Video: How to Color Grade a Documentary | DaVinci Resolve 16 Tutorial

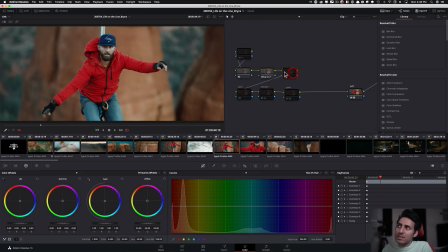[16:39]
The reason why you see these empty nodes is because you guys know I'm a huge fan of having a standardized node tree structure per project basis. And that way it's really easy.
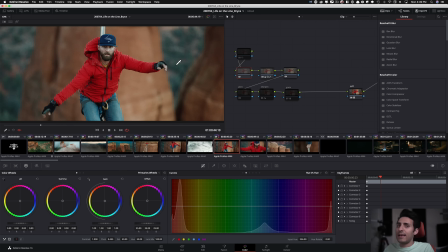[16:52]
Like, if I wanted to go in here now, I could have easily grabbed the highlights and, took it in any way or shape, form like I wanted, right? So I could have easily done that. That's why I like to have these available. And then, even the glow one, but didn't really end up using it.
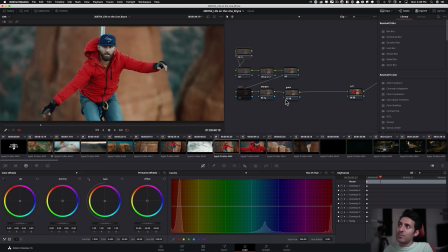[17:08]
So just look at how simple that node tree is. One node, that's it. So the whole look here is created just with these two, boom, and we're done. And then obviously noise reduction for our finishing touches, and then I did a sharpening in grain.
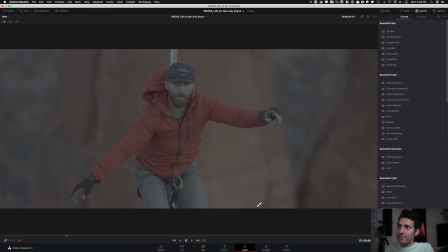[17:24]
But this is the look right here.
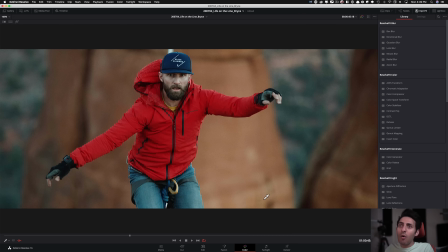[17:27]
So if I pause it right here, just look at before and after, and how strong of a look it is, but how,
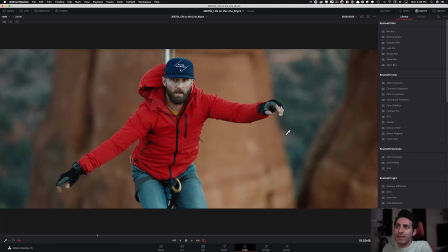[17:34]
just it was done lift gamma gain, guys. I mean, this is what I'm trying to tell you, like, how powerful those tools are.
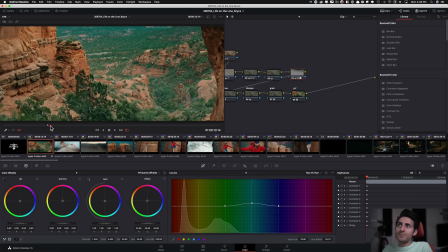[17:41]
And then let's go to our first shot. That's the first shot in the movie. So I really wanted to have solid impact here. So, gave it a little bit more love, and it needed a little bit more love too.
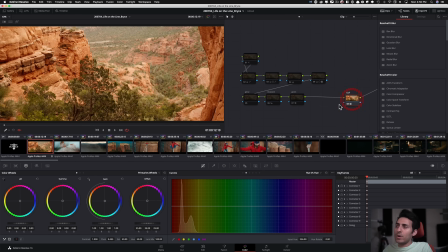[17:55]
So let's check it out. So this is what we have. Once you drop the LUT, the white balance is kind of off.
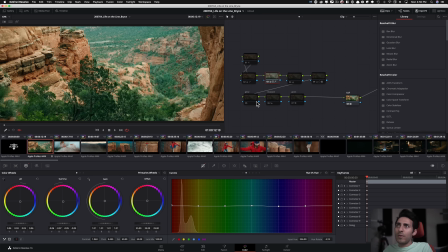[18:00]
So then I'm like, okay, no problem. I went in and then just, I mean, come on, look at it. Like, I'm doing this with lift gamma gain. Okay. I'm going to show you there's some other stuff that's going on here too, but this time I went heavy, right?
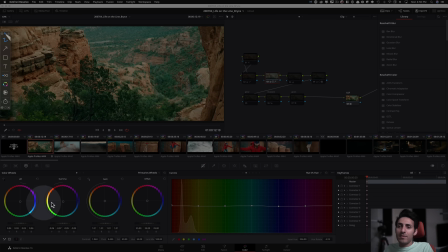[18:14]
So look at these numbers. They're heavier than what's been happening so far in that project. So I'm like really pushing it to get the red out, but then still want to make sure that I keep my rocks where they're supposed to be.
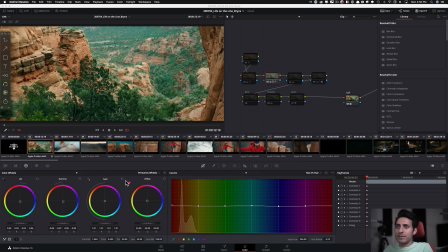[18:26]
Did barely any contrast, like barely touched it. And then let's see if I did anything in the log wheels. Nope, nothing in the log wheels. And then is that the only thing that I did? Yeah. So, I mean, just did hue versus hue, just a little touch, a little nudge.
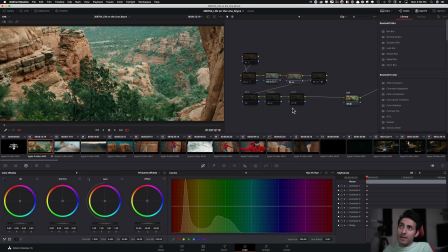[18:43]
And that was that. And then went back and kind of took the saturation off. So really, that's the only thing that happened. Just brought it down to 40 from 50. And let me go here and see what happens.
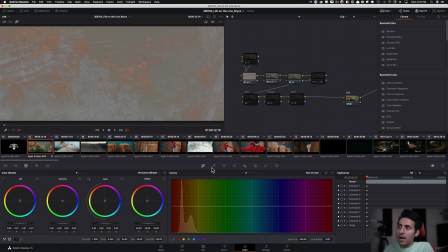[18:56]
So here is where I kind of picked out the rocks. I qualified my rocks just by using the luminance value.
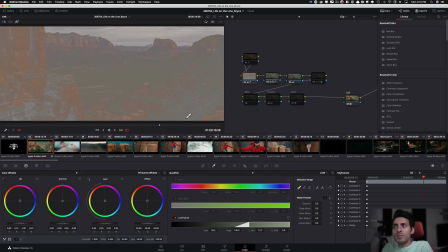[19:03]
So I'm trying to keep it really clean because once again, I told Bryce that I don't have time to jump in and do too much. So, I didn't want to, I wanted to do everything that was just very, very, again, like surgical, but at the same time, like broad, So look at how much of a difference it's making,
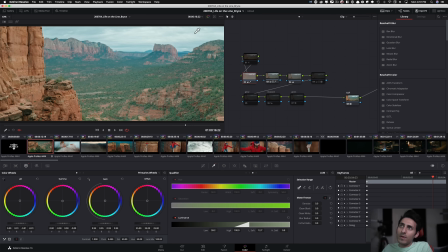[19:21]
right? So if I wouldn't have done that, look at the sky. And then with that, like what it does, it just turns it into an HDR image, right?
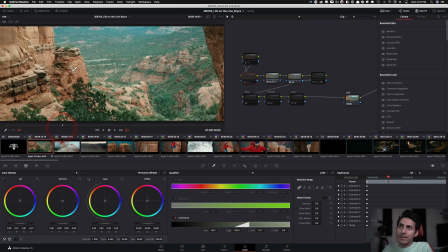[19:28]
And then look at what it does to the rocks.
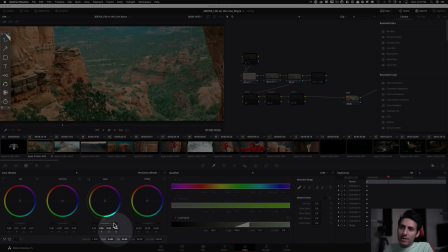[19:31]
So that color in the rocks came in, with a little bit of love right here, a little bit of love right there, a little bit of love right here.
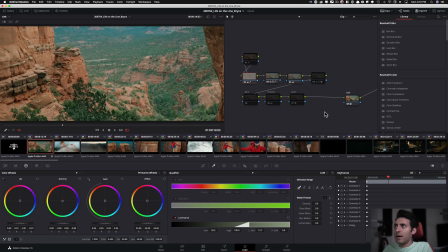[19:39]
So just again, a simple lift gamma gain operation and got that dialed in. And then this is for this area right here.
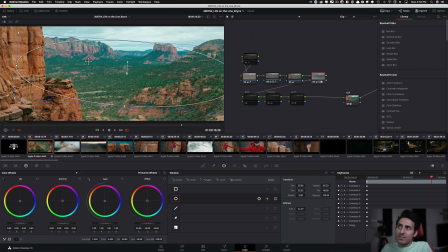[19:51]
So I just really wanted to like create, basically what I did is just created a circle or an oval and then tracked it. So pretty simple, tracked it right there, and then just went in and started giving it tons of juice and started pushing it.
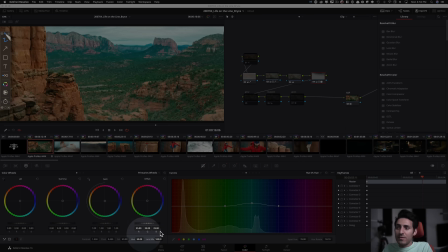[20:06]
And most of the push came from contrast and pivot right here. And then just a little bit of hue versus hue action.
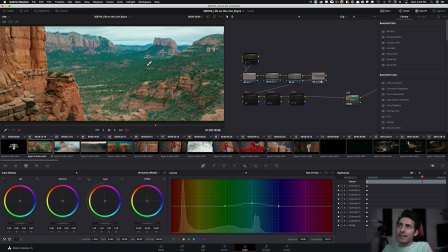[20:14]
And then you can just see the result. Like it just adds so much life, right?
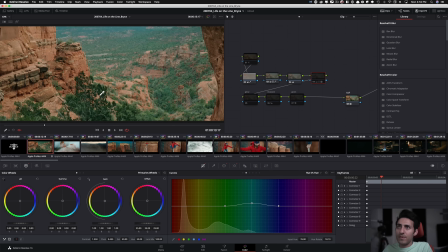[20:18]
So it just saturates everything and just makes it really, really HDR looking. So if I do before and after, and it's all believable if you don't know that this is what I'm doing here.
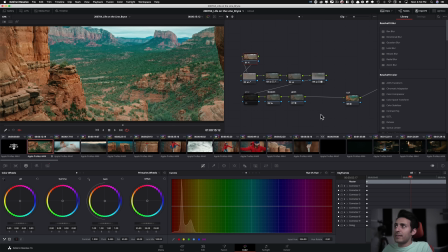[20:28]
So that's pretty much it. I mean, then the usual suspects, right?
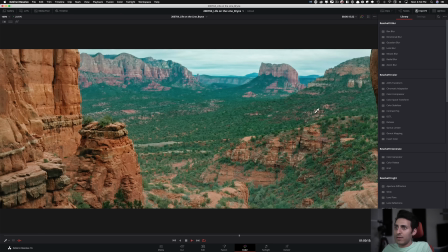[20:32]
And then if I make it bigger and you guys can see, you know, the look that we ended up with.
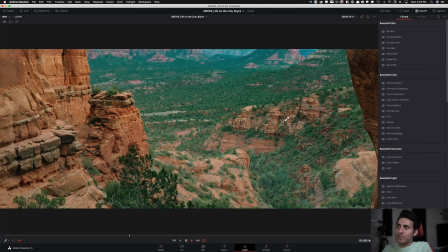[20:37]
I mean, just we really practice or I should say exercised what red has to offer.
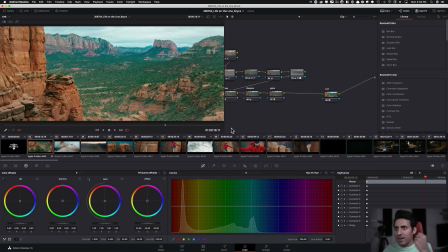[20:45]
Like I'm really doing a hardcore push and pull there.